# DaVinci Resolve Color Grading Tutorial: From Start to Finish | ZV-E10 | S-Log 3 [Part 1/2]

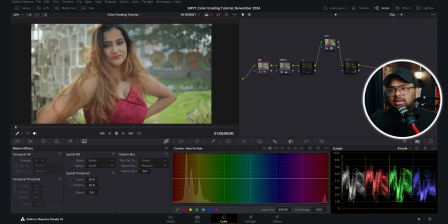(4:09)
So now you can see the footage is looking pretty good but lacking some contrast. So after the offset node, I've taken another node called color correction or CC, and if I turn on this node, you can see here I have done some primary balance, saturation, hue and luma mix, and some custom curves adjustment.
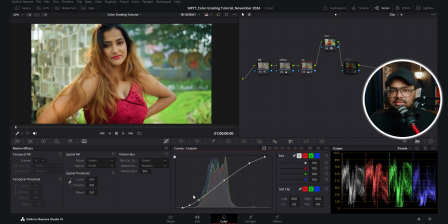(4:25)
So here you can see I have added an S curve to give the image a bit of contrast, and from this tab you can see I have boosted the colors and changed the hue angle to 49. So this was before and this is after. If I reset the color boost, you can see the skin was looking a bit pale, so I boosted it to around 10 to give it some juice.
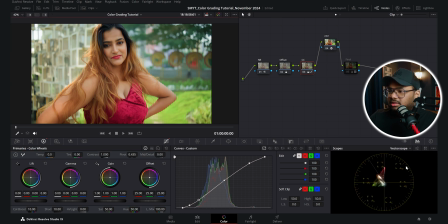(4:44)
And before the hue was at 50, and if I turn on the vector scope, you can see the skin tone is leaning towards magenta and red. So that is why I shifted the entire hue towards left. to place the skin in a much more pleasing hue.
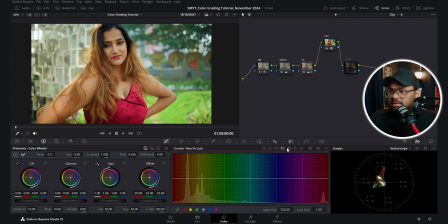(5:01)
And at around 49, the skin looks good to me. And if I check these hue versus curves, then you can see that I haven't changed anything in these parameters on this node. All these adjustments are done before the color space transform. And now if I bring the parrot back, you can see the image is in a pretty good shape.
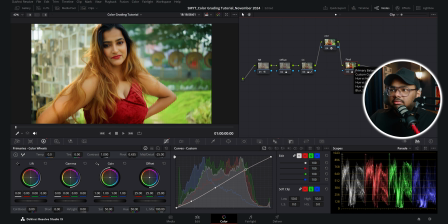(5:17)
Now if I turn on this last final node, you can see I have done some color grading on this node. I have reduced the midtone detail to minus 25 to make the skin look even smoother. Then I have added a slight contrast with this custom curve, and this contrast is being added after the color space transform effect. So it's working on the Rec 709 footage and not on the S-Log3 footage. So you want to do your color correction part before the color space transform, and you want to add the color grading after the color space transform.
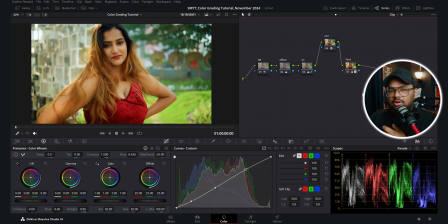(5:43)
So I added this contrast as more of a look than to color correct the image. Now if I check out these hue versus curves, then you can see I have shifted the green tones a bit more towards yellow. See, the more I push it, the color of the green would change to more warm tones.
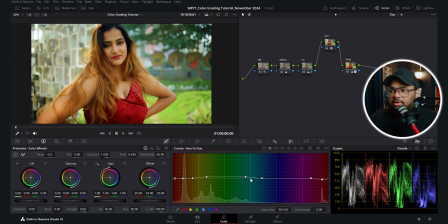(5:58)
And if I pull it down, the color would change to more cooler tones. So I kept it around here, and I changed the color of the dress to a much more warm red color. Before it was here, it had more of a pinkish tone, but I wanted a much more blood red color. So that's why I changed the color of the dress to a much more warm red color.
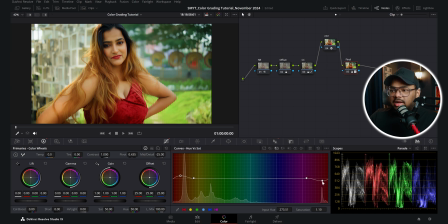(6:14)
Now, if I go to the hue versus saturation curve, then you can see I have reduced the saturation of the dress before it was here. If I take out the vector scope, you can see the red is sticking out a bit too much. So that is why I reduced it a bit and increased the saturation of the skin tones. Now, if I go to the hue versus luma, then you can see I have reduced the luminance of the dress as well.
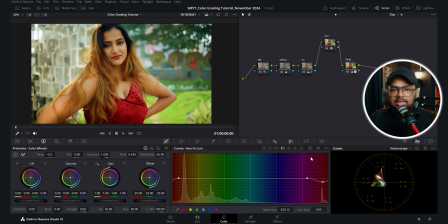(6:32)
So before this was here, and after, the red of the dress got denser. Then I didn't do anything else. And finally, I have sharpened the image a bit. So this is my entire grading. So this is the before the raw footage, and this is after the grading.
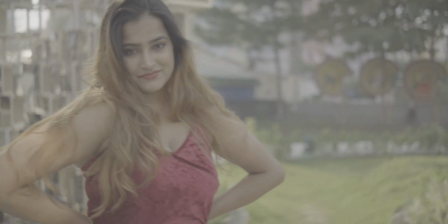(6:45)
So this is a really simple and straightforward grade. If you keep your grades simple like this, then in most cases, you will get amazing looking results with your Sony ZV-E10's S-Log3 footage.
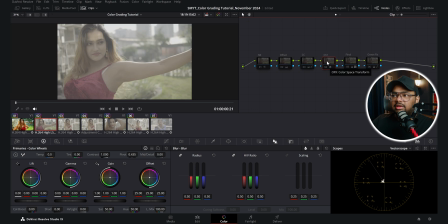(6:54)
Now, if I check the second clip, here also the same grade is applied. I've used the color space transform to convert the footage from S-Log3 to Rec 709. Then with this offset node, I have fixed the red cast and also the exposure.
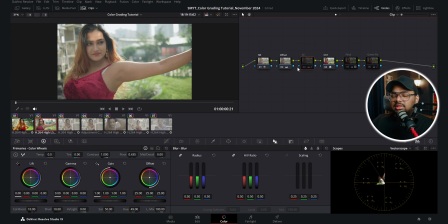(7:08)
Then with this noise reduction, I have reduced the noise. Then with this CC node, with this custom curve, I have added the proper contrast. I've also changed the hue and boosted the colors. Then with this final node, I have done the same adjustments. I've added the contrast, reduced the midtone detail, and the same hue versus settings are here.
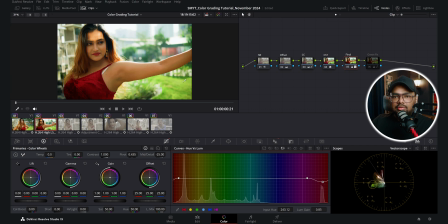(7:25)
And in this clip, I thought the greens were a bit more in your face. You can see it from this vector scope as well. So in this node, I have reduced the green a bit and pushed a bit of red in the shadow areas. So if I turn on this node, you can see the shadows have been lifted a bit more. So that was it. In my last video, I have discussed how I shot this video, what are all the gears that I've used, and how you can also get amazing looking footage with your Sony camera. So if you haven't watched that video yet, then you can click on this card to watch it now.